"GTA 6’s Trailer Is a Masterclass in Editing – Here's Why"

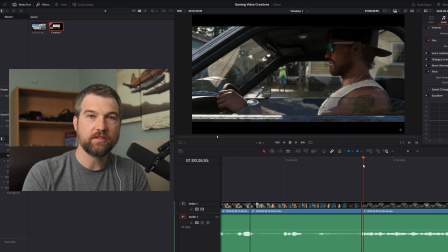So as soon as it cuts, the sound of the car, so there's no real, from what I can tell, there's no real J cut here, other than there probably is a little bit of overlap in sound, but not from the car and not from the music. But they add some music in here.
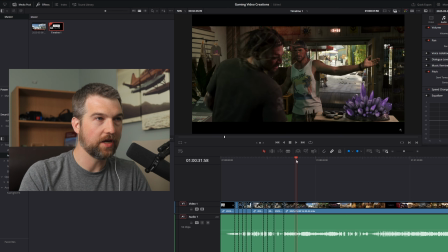So right here we have a pretty abrupt transition. So it comes from this kind of relaxed pace.
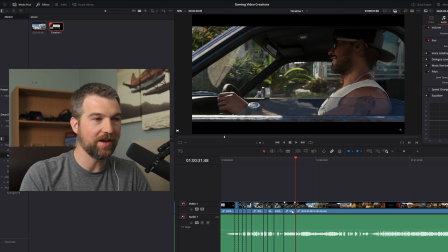Nothing's really happening. You can see it's a longer cut here. We have probably 3 seconds in there, maybe 4 seconds in there.
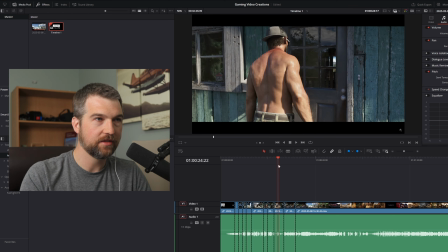Probably 4 seconds. It's a little bit longer. We had 2 long cuts actually here, and then nice long cut here as well.
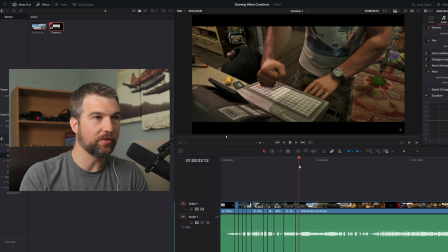They're kind of switching things up, and then immediately, bam, we get hit with this fast transition here.
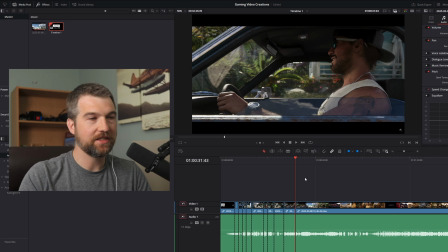So we get hit with, he gets hit here. So right there.
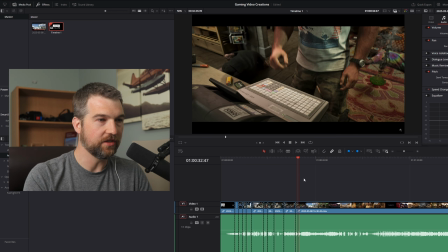And then right there is another transition almost immediately after. So we got another one right here. You can see this pacing now. We got slow pace here, and then suddenly this is even shorter here.
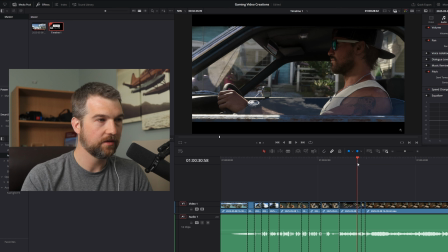We got probably, what is that, 1 second maybe? Yeah, it might be about 1 second in there.
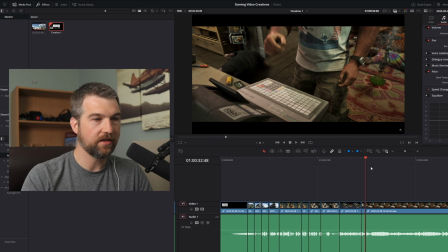But it gets hit, and then that we're still getting those J cuts in there. And then he also smashes the register. And then we get a bit of a J cut here.
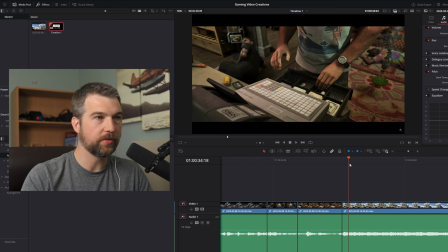So we're getting some sound travel through between these two, and it's straight into this one here.
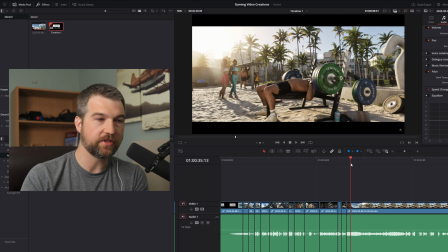The neat thing, we have the music still in this one. So we had the music nice and bright, loud, and it's right in your face.
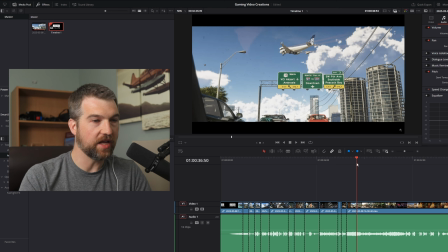And then they have the continuation of that music, but now it's kind of muffled.
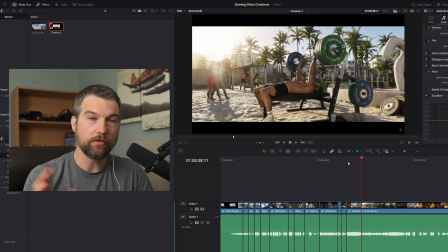It sounds like it's in the background. And I think that's how they're making this transition so smooth, is because of that music change. So I think sound is a big one that we have to keep in mind when you're making transitions in your videos.
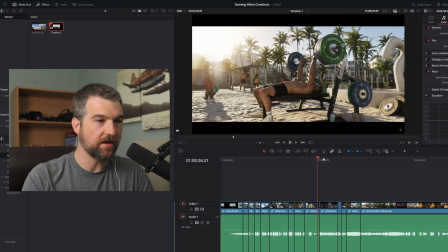So right here is another cut. So you can see it's a bit of a longer cut. Again, they have this kind of 4-second thing, but you can see it's fast pace, slow.
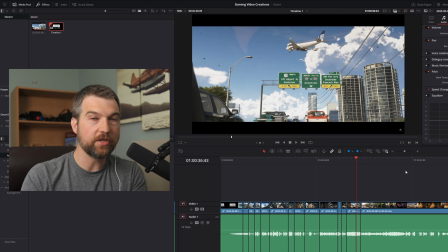They're kind of keeping you on your toes. They're switching it up.
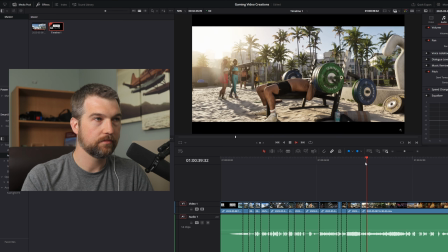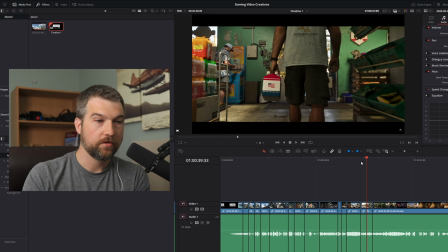But compared to other videos, like a 4-second cut is not very long.
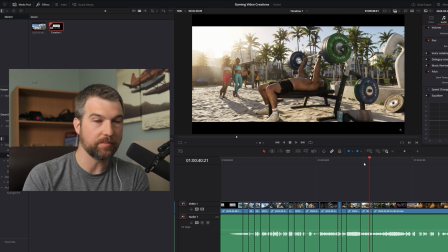If you're doing these kind of cuts, if you're trying to make this kind of video, there's a lot of cuts in here. This takes a lot of work.
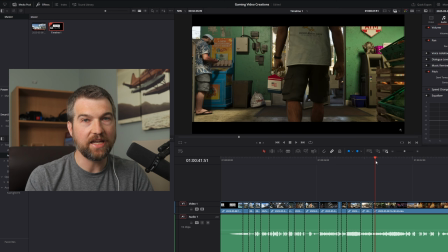And all these cuts, they're not doing any fades or transitions where they zoom in, zoom out, or anything like that.
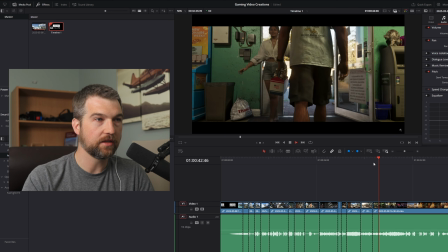It's all just, they're straight cuts, other than the very beginning. Another one with a big J cut here.
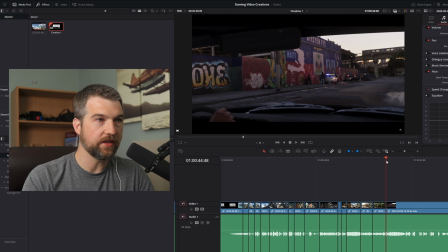We have that sound coming underneath. You can hear the sirens coming underneath that. Again, this is all building that story as well.
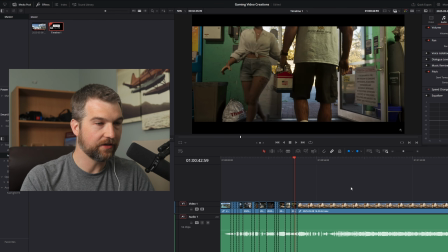We're kind of getting introduced to the character here, and then and as things ramp up, you can actually see the sound gets a lot more intense as we get closer to the end here.
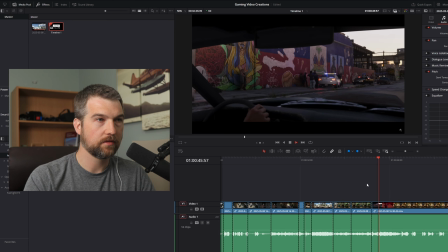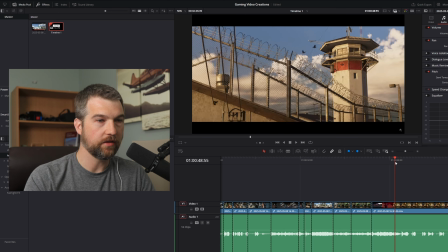So this one here, are they doing the same? I think it's the same direction. So we're moving, everything's moving to the left, everything's moving to the left. Yeah, all the background is still moving the same direction. So if they were to swap the background now and move it the other direction, it would feel unnatural.
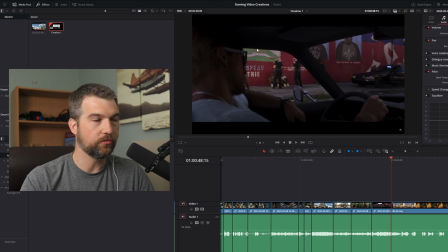But because we have the direction of this is all traveling one direction,
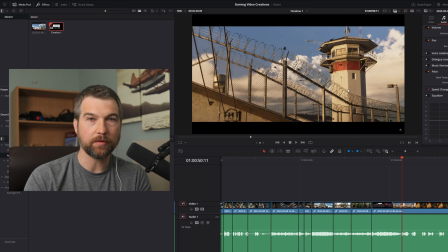and then now look at it, it's the same direction. It's slower, but it's the same direction, so I think it feels pretty natural.
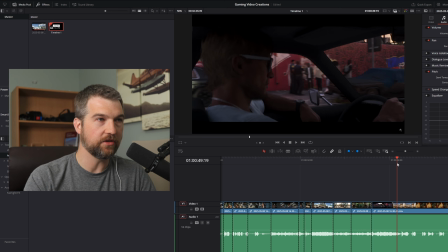And then they also changed the way the sound is, and there's probably a little bit of overlap here on the sound.
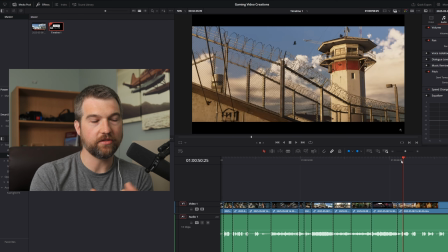I'm here for... Yeah, you can hear it kind of fade to the different sounds, and then we get the vocals here.
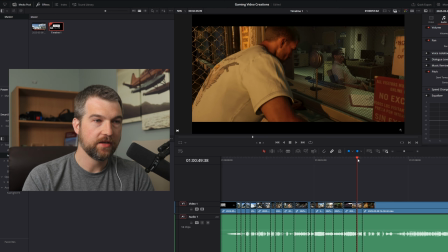Caminos? You're supposed to be getting out.
And then there's a big J cut right there. We got all that, everything that's we're hearing is on this scene here.
Caminos?
So we have that big lead in to this scene here, which ties it in nicely to that last scene.
You're supposed to be getting out.
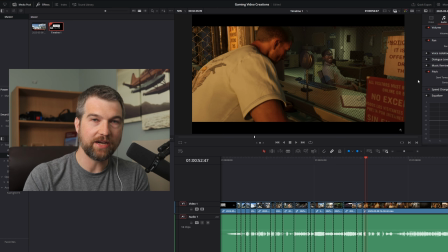And then they completely quiet everything down, so it's really focused just on that voice.
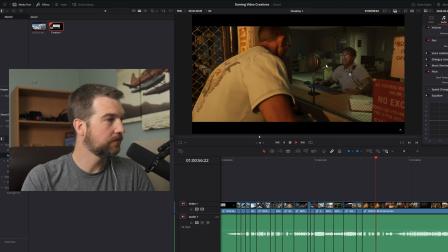What's your name? Jason Duval. I've seen you here before. You might have.
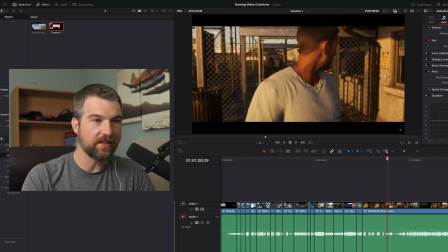And then we had that really long cut.
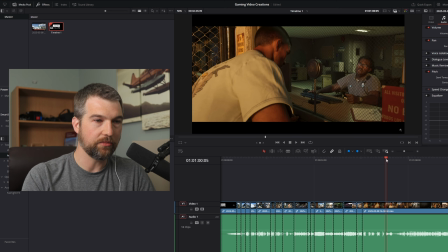Compared to everything else we're seeing, that's a really long cut, but it's really important that we're it feels like more like we're now in the kind of the middle of the story.
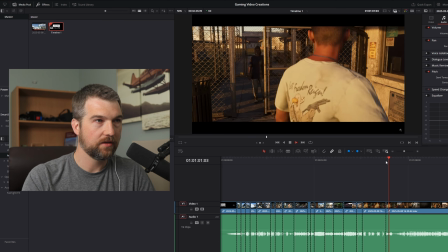We're kind of learning more about the story here. And then we have that abrupt change with that sound.
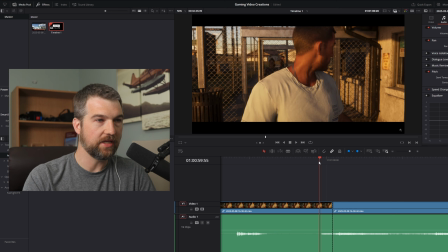And I think there is a little bit, there's a little bit of leeway with that, or a little bit of lead in with that sound.
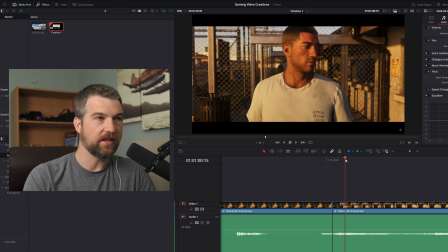You can see it's just very subtle, but it's happening there. And then it comes over here to lead us into that abrupt change in the visuals.
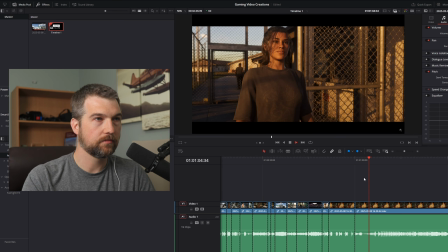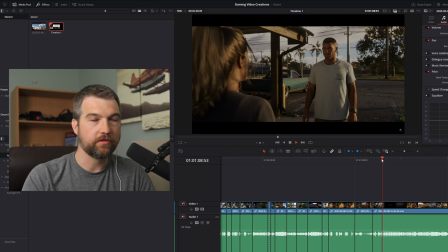Hey.
So this is the first different kind of transition we had here.
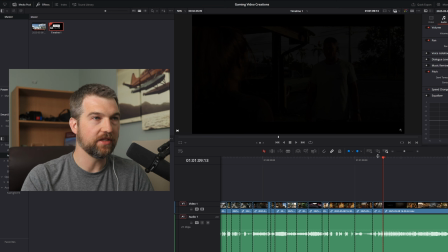They're now fading it out, giving us more of a sense of time, I would think.
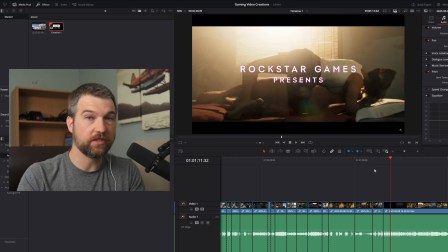Now they're throwing us into a bit more of a montage here.
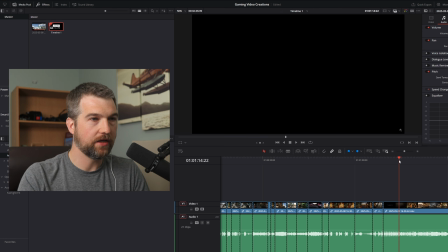So we got some cuts in there. So we got one here, another. So we had this one here fades in.
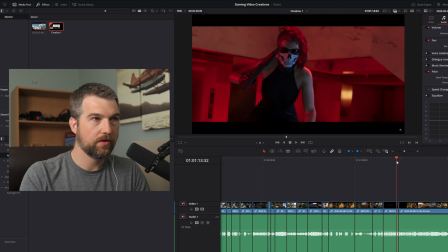Then we have another one here, which if you look at this, the way this one happens here, it fades away.
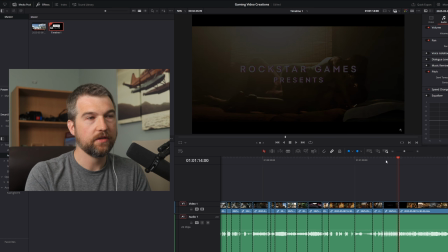So this is an interesting kind of cut that you could do. So it fades away and then immediately comes back.
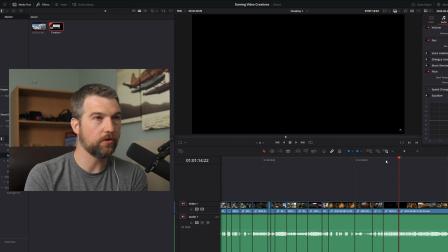So there's no fading in.
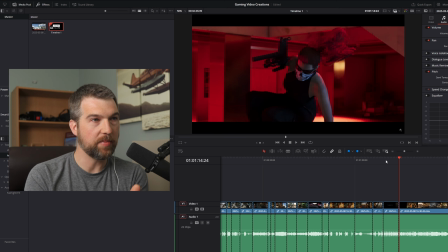It's just, it drops down to black and then comes back immediately up to where you see the people jumping over. And there's a lot of action. So there's no lull here. It's just immediately into the action here.
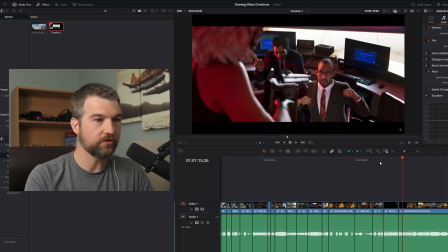And now we're getting those fast transitions again. Or fast cuts.
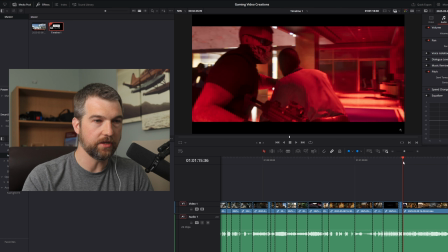So many cuts. So let's mark another one here. Again, it continues with these fast cuts here.
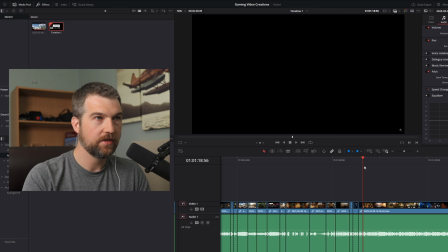So we got another one that's fading out, and then immediately it looks like it punches out to this one here.
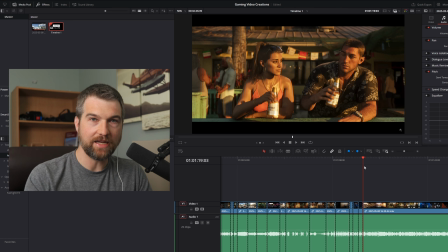So we got that one happening. So it's that fade, and then it pops in with the new visuals. The new beginnings. So this is again another one where they're using that, they stand back and then they punch in for that effect, that nice shot.
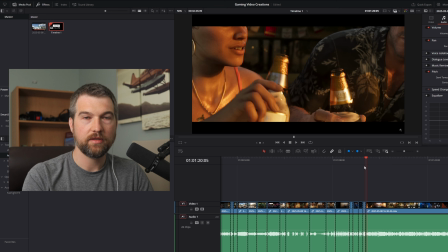So right there to give it a little more speed and a little more action for the shot.
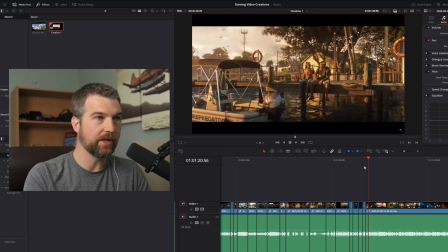And then they punch back out to give us a sense of where we are. And then I think it's going to punch in here.
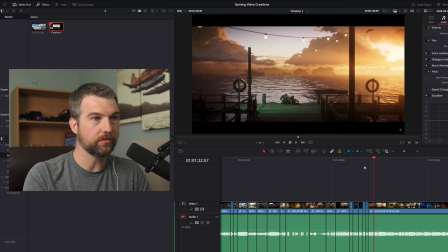No, it punches to a different shot, so we have even more kind of a different visual.
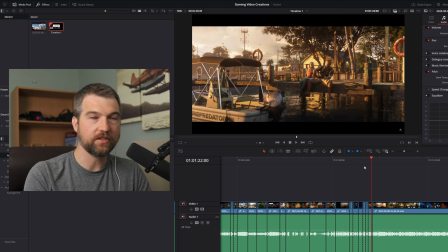But you can hear the sound again is continuing, so it's not a... It's a completely...
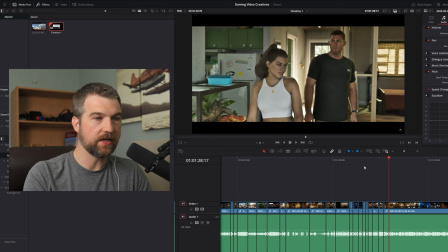Like the sound is just continuing throughout that whole shot. So again, a lot of that J-cut type of stuff happening here,
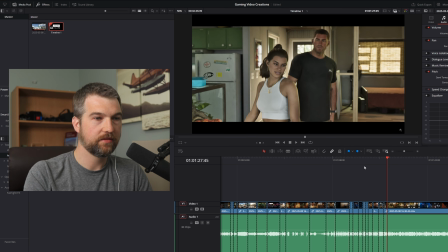where we got the voice happening separate from the video.
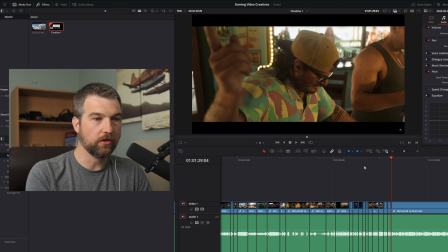Just tying everything together. And you can look at the pacing here now. Look at that compared to this. It's if I zoom out here, like look at the pacing. It's fast. It's kind of fast. Then it slows right down here. We got this nice lull right here, and then it's just hammering us with different transitions.
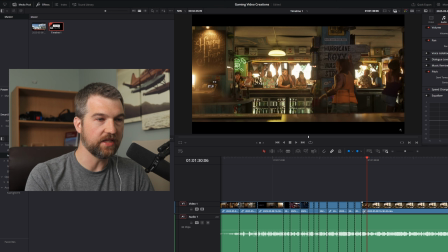And I think we're going to see that continue a little bit longer here.
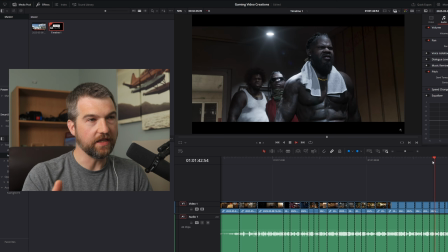So again, here we're seeing that the audio from this scene is completely taking over from the other ones.
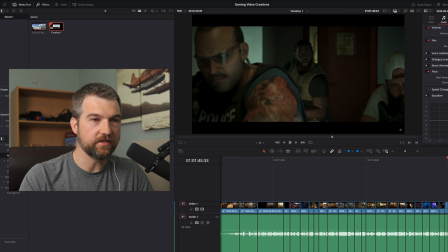So you got that audio that continues throughout these scenes here. We're getting hit hard with all these transitions here.
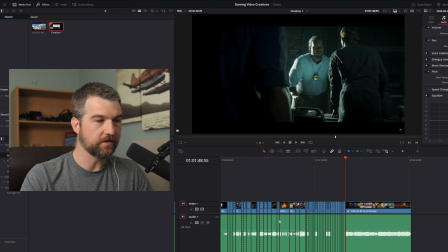So you can see a ton of transitions. Look at all these transitions. So it's slow, slow, slow, and then the pacing just picks up like crazy here. And we have this bit of this montage thing going on with the music.